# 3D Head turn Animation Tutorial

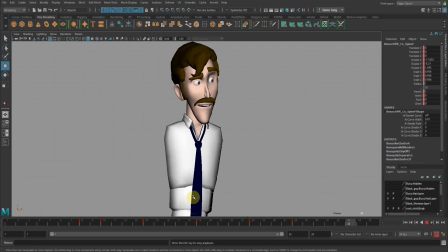Okay, some overlapping here, right? So you can see that I need to clean up some stuff.
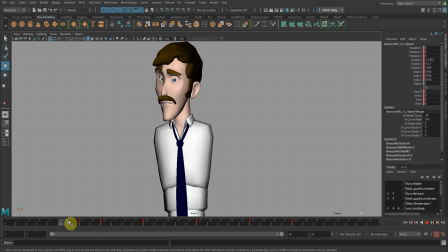So as the head turn down, the jaw is turning too soon.
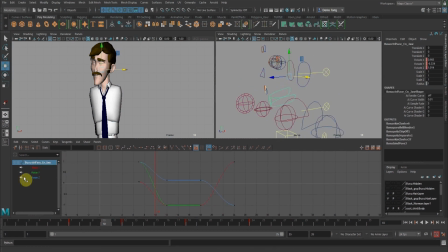The drag is too soon. So I'm just going here to delay the drag. Okay, so after the mouth should be the shoulders.
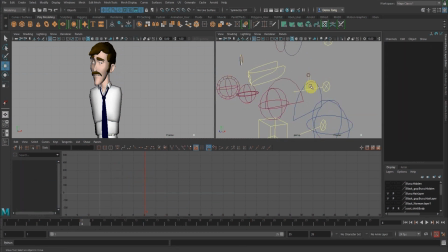Okay, same as the eyebrows. You want this shoulder to move first, then followed by this. So I'm going to offset the shoulders also.
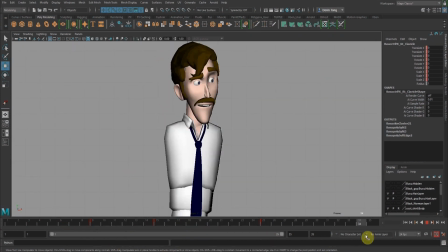Okay, so as it ease in here, I'm going to create ease in.
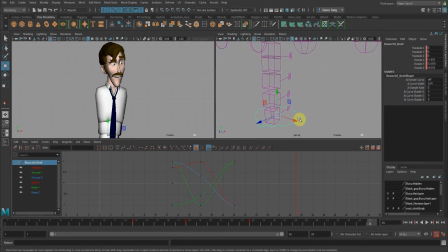You don't want it to hold perfectly still, so I'm just going to let it ease in. Looking at the graph and the RZ and RY.
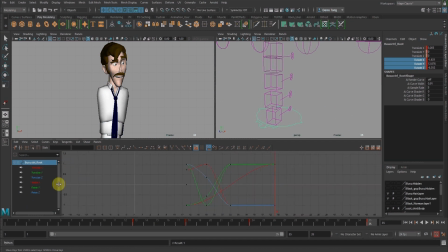Okay, I'm going to create a ease in. So look at the graph, you want it to curve in gradually. Alright, so same as the front.
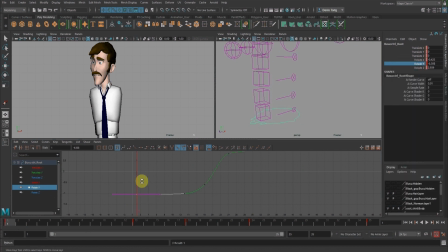I don't want it to be stiff, right? So I just let it have a little bit of a drift motion.
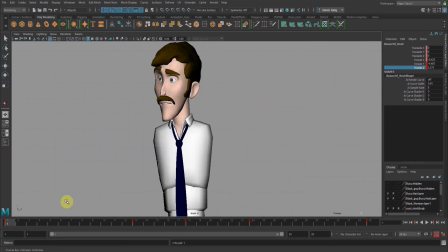Okay. Okay, so now you see there's a breakdown here. Alright. Okay.
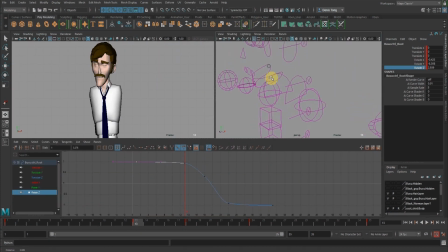Just going to clean up the mouth. Okay, so now you can see there's a compression here. So over here the mouth, you want to tone this down a bit first. Okay.
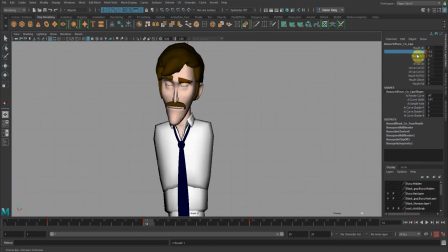So don't drag that much. Turn. And there's a squash, I believe.
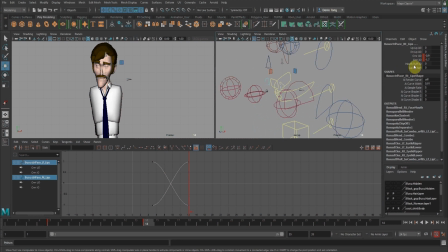So over here there's a widening of the mouth. Okay, down. And then as you reach the other side, you're going to hold.
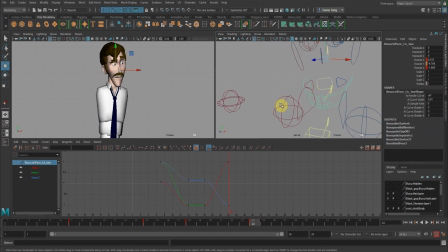Okay, and we're going to create a smile for the
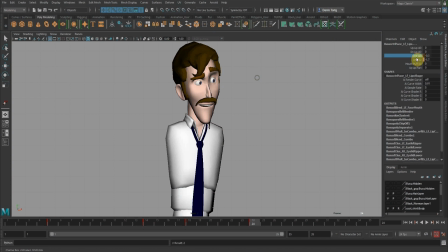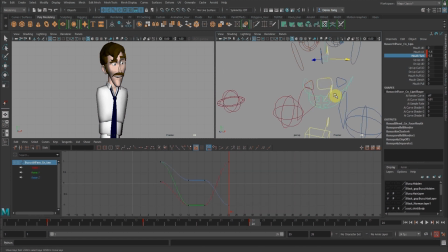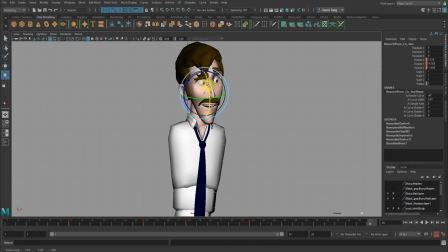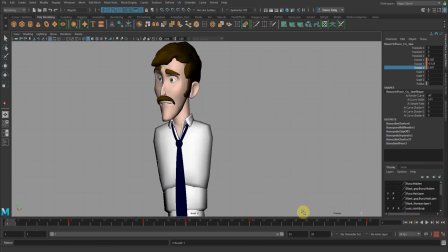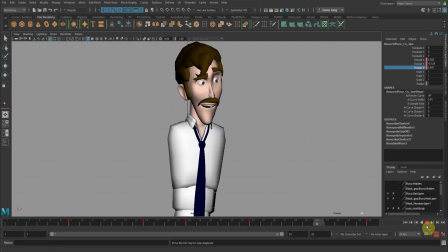Okay, so there's an ease in on the mouth. You see that the mouth continues to drop. And I'm going to add a eye dot here. So when it comes over here, you can see that the pupil is not moving, so it's quite stiff in this region.
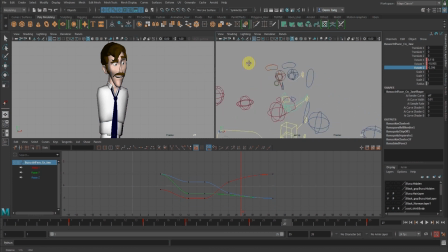So I'm just going to add a small eye dot. Go to the pupil control here. Okay, so as it reaches here, it's just going to shift maybe a little bit.
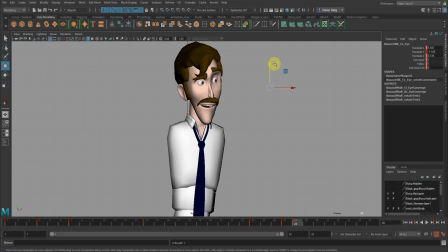Right, so you can see that's a slight up movement here.
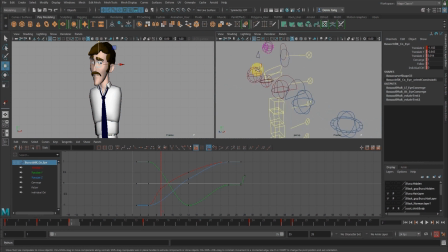Okay, so the mouth is a bit too soon. Delay a bit more. Ease in the drag.
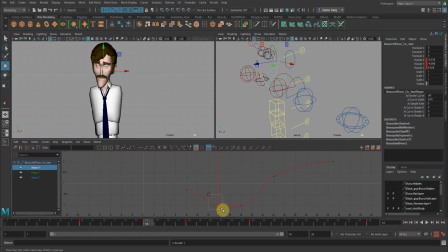Okay, so I'm going to add one squash pose here, so I can lower the head a little bit just to
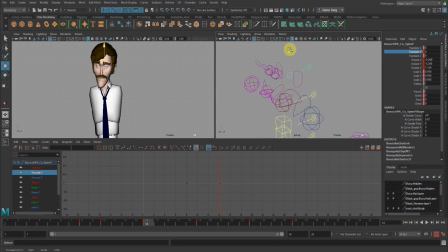make it look a little bit more organic.
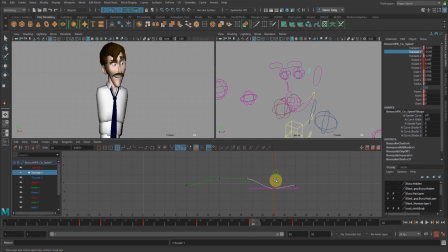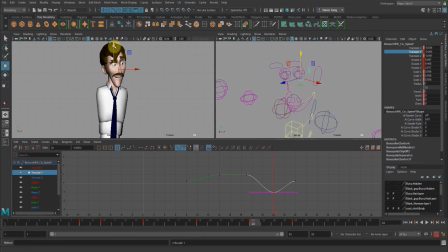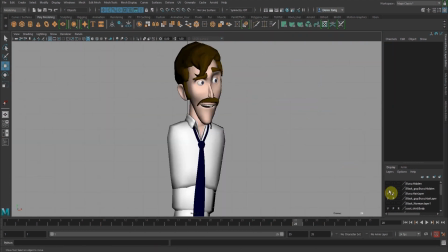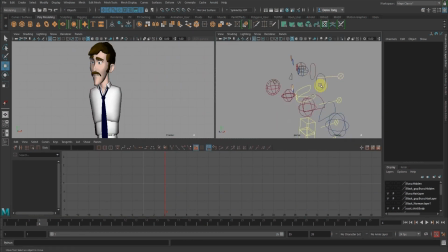Okay, so just to hold the eye dot a little bit longer.
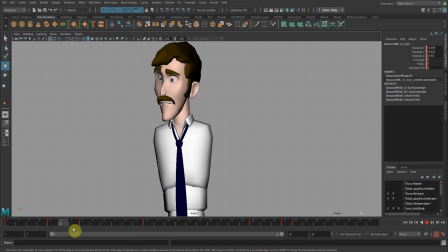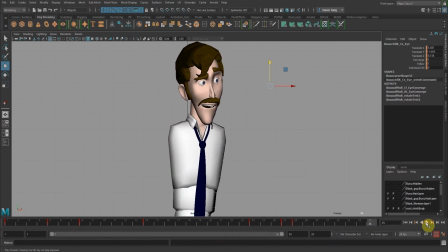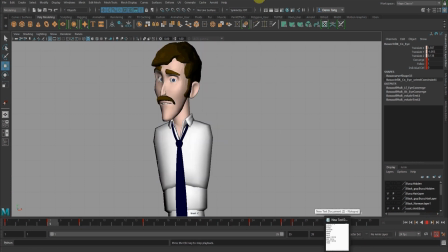Okay, so that's basically how you do a head turn. Alright, so I can go in more to do the offset, right,
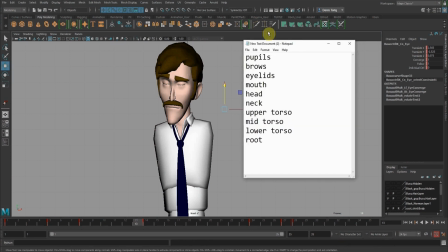using this principle of the overlapping body parts. Right, so you want to move the pupil, followed by the brows, followed by the eyelid, followed by the mouth, head, neck, upper torso, mid torso.
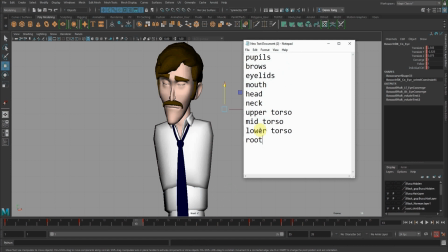Because this is a small turn, I'm just going to move the lower torso and root together, right? Because it's not a very big spacing, like a big step from left to right. So I don't need to overlap. Some of these body parts can be overlapped together.
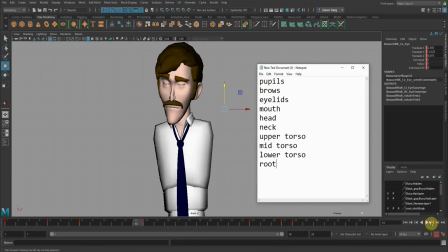Okay, so this is just a sample of how I'll approach a head turn. Okay, thank you very much.